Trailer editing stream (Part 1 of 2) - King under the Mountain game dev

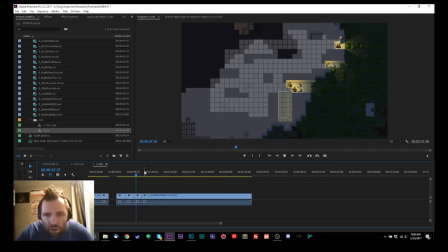[17:59]
I start right here, and we're going to cut back to this, and we're going to go and see how these little parts all come together.
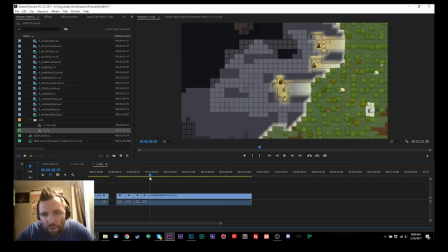[18:08]
Yeah, that's nice. Okay, and then you see the lights come on in the daytime. This is a game that does have day and night cycles, and so we definitely want to show that. I'm just thinking about how's the best way to do that. And now I have the speed of the characters set up really high in this footage.
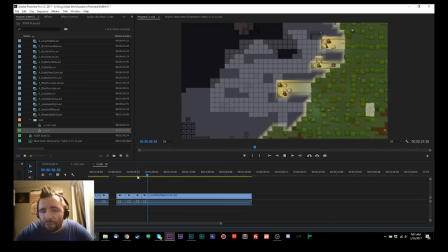[18:28]
Actually, no, I don't. I thought I did. But there's a point here. Yeah, here's where I turn up the speed on the player characters. So they start moving really, really, really quickly and just zipping around. So we don't want to
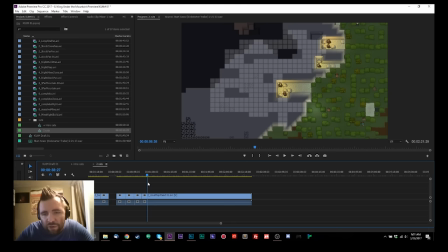[18:45]
linger too much in the slow building parts, but we do want to capture when they start really building quickly. Yeah, let's start right here.
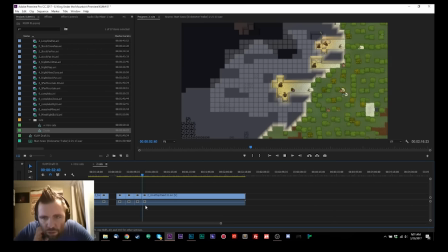[19:02]
There's a change in speed, so we want the speed to be consistent with the edit, and you can start seeing where they're carving things out and shaping their new kingdom, their new castle, if you want to call it that. Yeah. So hopefully the name will start to make sense.
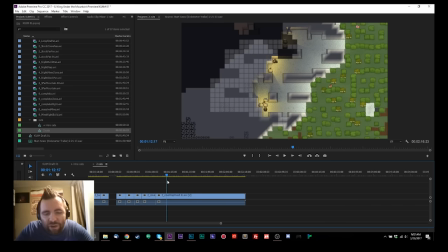[19:23]
Yeah, I really like when they start revealing the dark shaded stones up there. Okay, now we're gonna go. My posture is pretty terrible, which is something you'll probably find a lot.
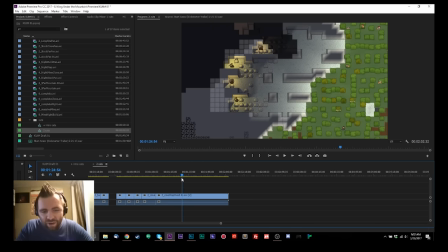[19:41]
Okay, we're gonna move in here. Now this is a nice sequence.
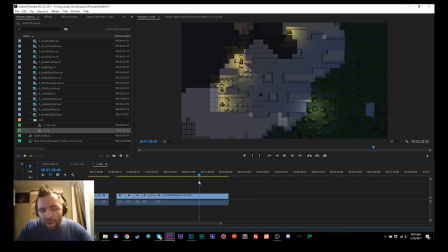[19:47]
I might, you know what? I might kind of just take this whole slab here. Now this is a lot of passing time. I'm not going to be able to show all of this.
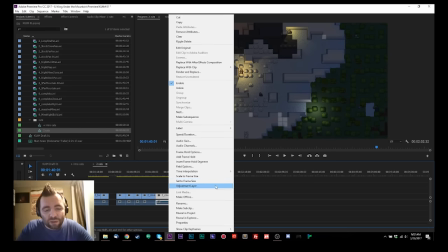[19:57]
However, this whole sequence here, we can do a nice little speed improvement.
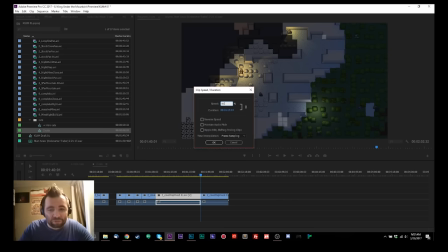[20:04]
So we're just going to say, let's just make this, I don't know, 500%. Now that's going to be way too fast.
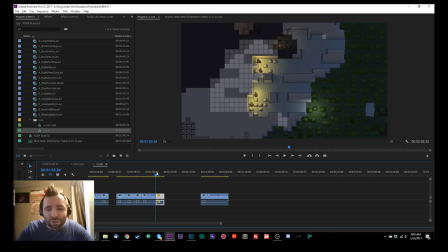[20:10]
However, let's see what it looks like in motion.
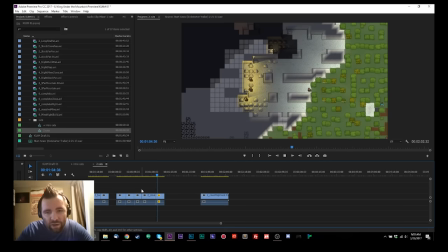[20:14]
My computer has to think about it for a second, but you can see them kind of building things out.
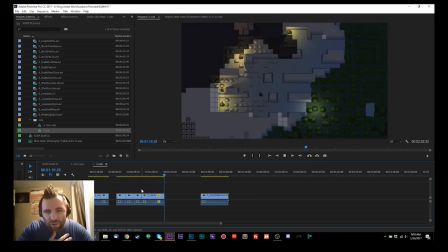[20:23]
And building goes really quickly.
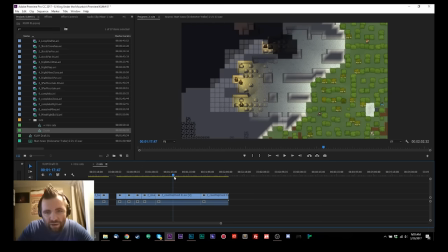[20:26]
It doesn't quite look nice yet, but you can kind of see how it goes.
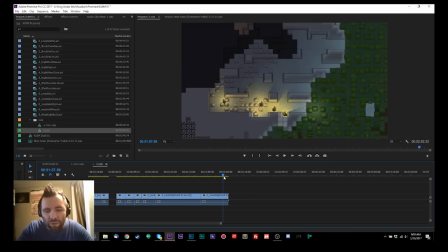[20:33]
So as I scrub through the timeline, yeah, so right around here is where we have the revealed overall structure. So I'm going to start right around here, go to around here, and say that's going to be around where we have our cuts.
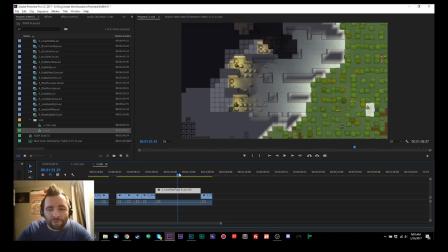[20:49]
I like the length of that section, so we might save that for when we just kind of like, if I decide to show a time lapse.
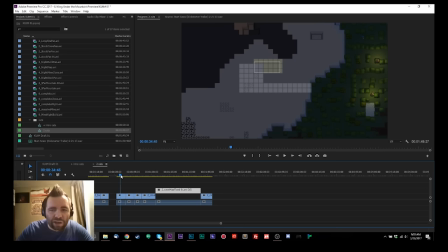[20:57]
I'm probably not going to. I'm probably going to start with something like the map of the plan being shown, and then we kind of cut to the revealed dugout caverns, like nice little crossfade to show the passage of time. So that's those are the two major sections for section 2.
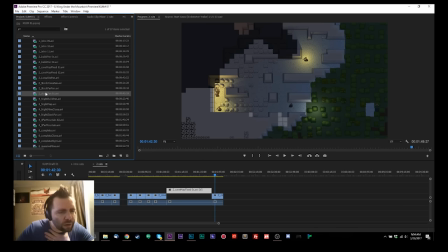[21:20]
I thought I had more in there, but maybe not.
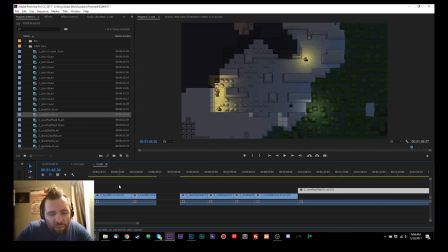[21:28]
So that was build pan, build map fixed, build cave map fixed. I believe that those are all the sections. Too close pan. I don't think I got that into this timeline.
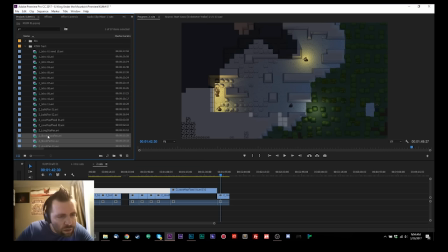[21:48]
Stock far pan. Not 100% sure that I got these in here, so I'm just going to bring them in.
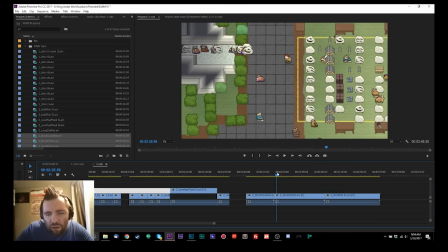[21:55]
Take a quick look. Yeah, these aren't the ones that these I should have had in here. They're not quite in there yet.
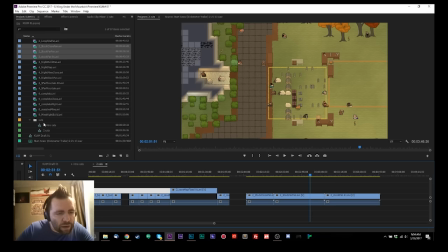[22:00]
So these will show a little bit more variety of what the world looks like. Cave map fixed.
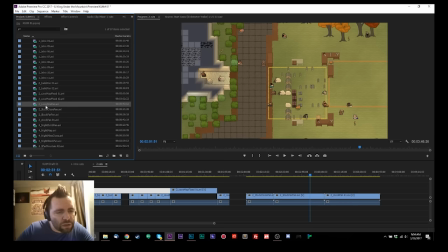[22:08]
Yeah, that's where that one ended. So these long sight pan didn't make it in there. And
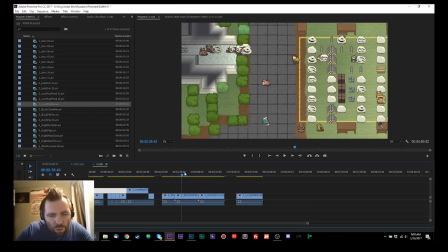[22:21]
let's see. To stock far pan, long sight pan.
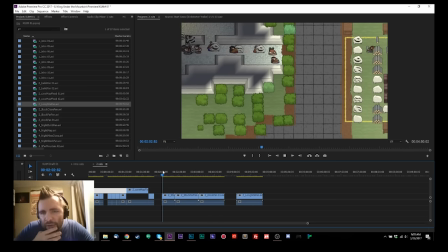[22:30]
Okay, cool. So this is going to be another nice close-up shot of the people moving.
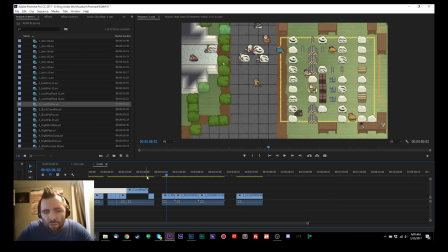[22:40]
And this I like because of how everyone feels like they're moving across it. Now, I'm not sure if my footage is jamming.
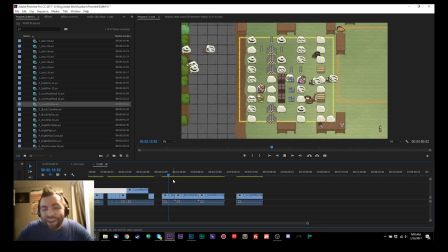[22:46]
Looks like my footage isn't jamming. It's just, now I capture the footage in really, really high fashion. Now these files individually are like a gig each, because I like having uncompressed video footage because of there's no compression.
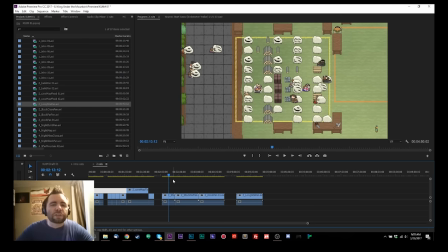[23:03]
And you can use H.264 MP4s. That's a QuickTime format that has some really, really nice effects, and you usually can't quite tell if there's any difference.
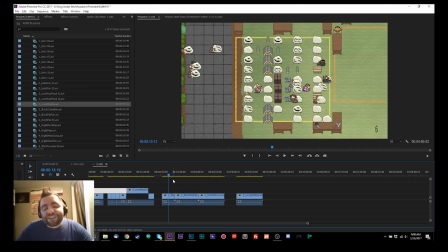[23:16]
But in my heart, I know that there's a little bit of a difference. And sometimes when you start working with really,
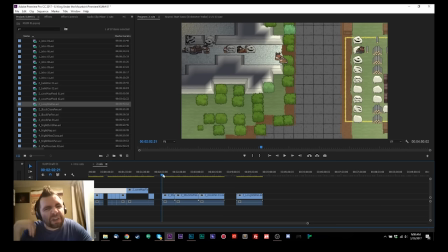[23:24]
really light lights or really dark darks, you can start to really notice that compression. And we don't want any of that in the footage. Not until we start rendering things out. And then we can tinker with it a little bit. But I like having control and keeping everything in maximum fidelity.
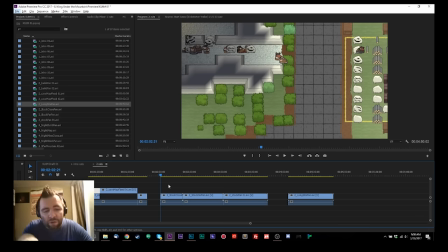[23:38]
So the output and the speed of the overall footage usually is a little bit messy up until that point,
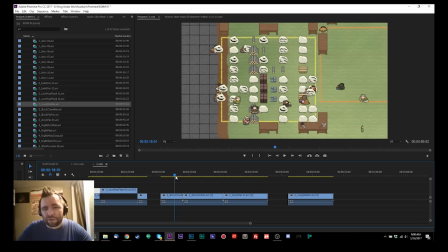[23:46]
up until I get into the rough edit, and then I start making sure everything's rendered out and plays full speed.
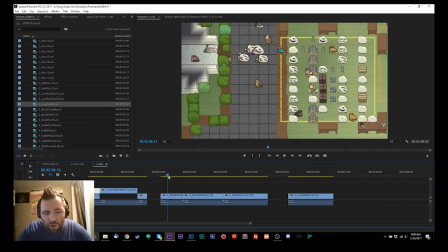[23:52]
But this right here, we're going to start right around here because we want to show that
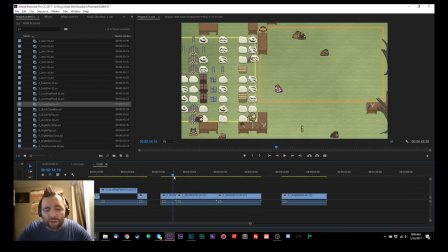[23:57]
these many dwarves are making a nice stockpile, and they're leading to this will be like a sawmill,
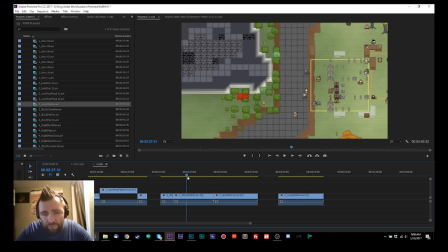[24:04]
lumberyard, crafting area. And you can see here's me starting another pan and forgetting that I had
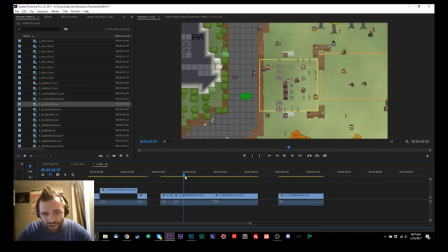[24:11]
the table making option on, so I had to hide that and start the pan over, and there I turn on the menu.
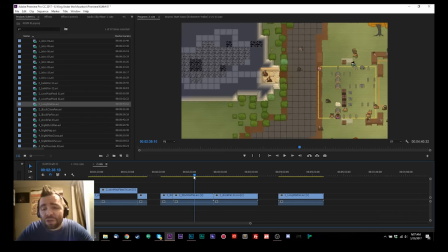[24:18]
And that's one other thing that's really important. When you start recording a trailer, it's usually a best idea to turn off your UI to make sure that none
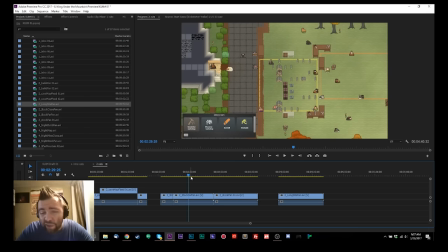[24:26]
of the UI elements are showing unless it's completely perfectly relevant, because it's distracting from where you want the viewer's eyes to go.
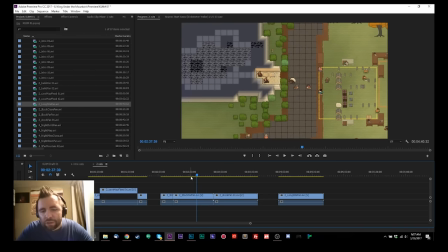[24:37]
And you really want to have good control of the viewer's eyes. All right, there's the pan starting, and so we're going to cut that and start right there.
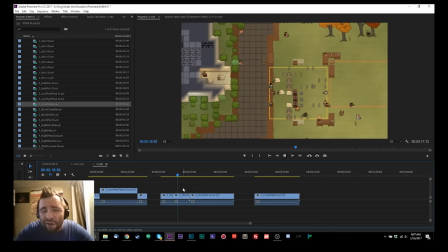[24:45]
Now this is a nice smooth pan at a good medium distance to create a good sense of like, okay, these people are actually collecting something, they're doing something.
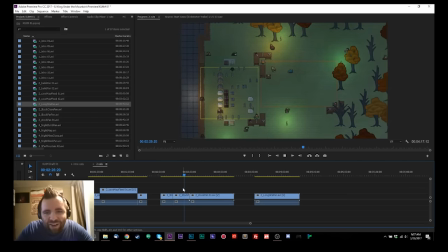[24:52]
Ooh, the lights turn on, that's a great moment. And there's the night to day passage of time.
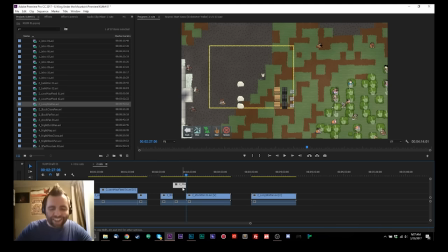[24:58]
That's a really great shot. We're definitely highlighting. I'm going to put that on my second layer, the second layer of priority, so you know it's really important.
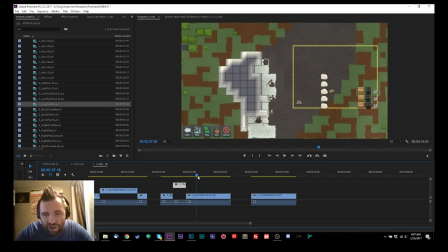[25:05]
All right, so we're going to slide through here to the next shot, and here they are kind of carving out a nice little
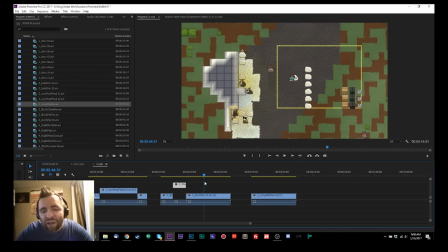[25:13]
stone quarry, and the panning starts to begin.
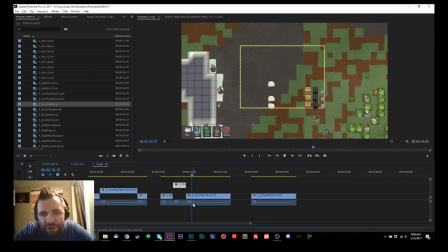[25:18]
Let's take a look at this shot. And I start cutting across here. My frame rate is really bad, and that's on my end.
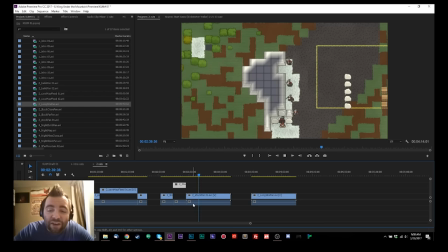[25:26]
That's not on the stream, so I'm cutting to panning to the left, and that's not super interesting to me, but panning to the right.
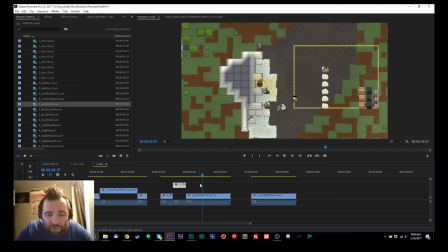[25:35]
See here, yeah, creating a stockpile might be one of the more visually compelling activities,
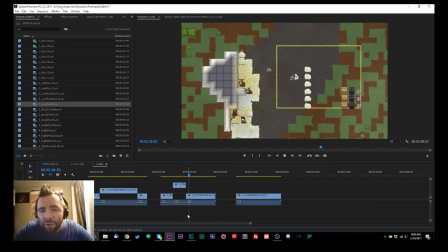[25:42]
just because you can see exactly what they're doing and the movement of the characters from one place to another.
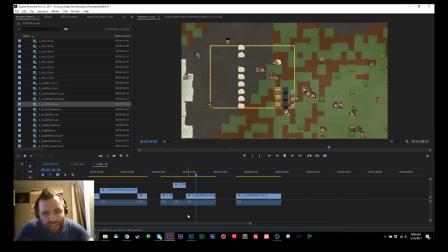[25:48]
They're obeying your commands as Grand Master of the Sky, and putting everything together. And I love that moving over of all those who are bringing the lumber mill. So that shot's really great because I haven't quite introduced the lumber mill quality yet, so there they are coming on in.
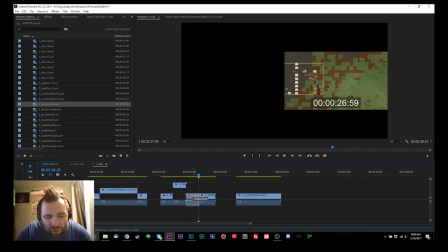[26:06]
I like that, so we're going to put that higher level priority in my timeline.
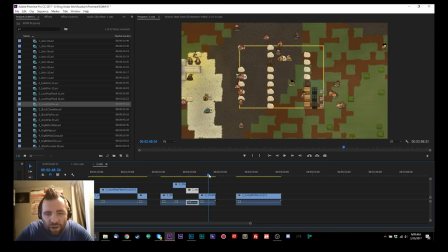[26:11]
Pan starts to the left, I don't want that, but hopefully I start one more time.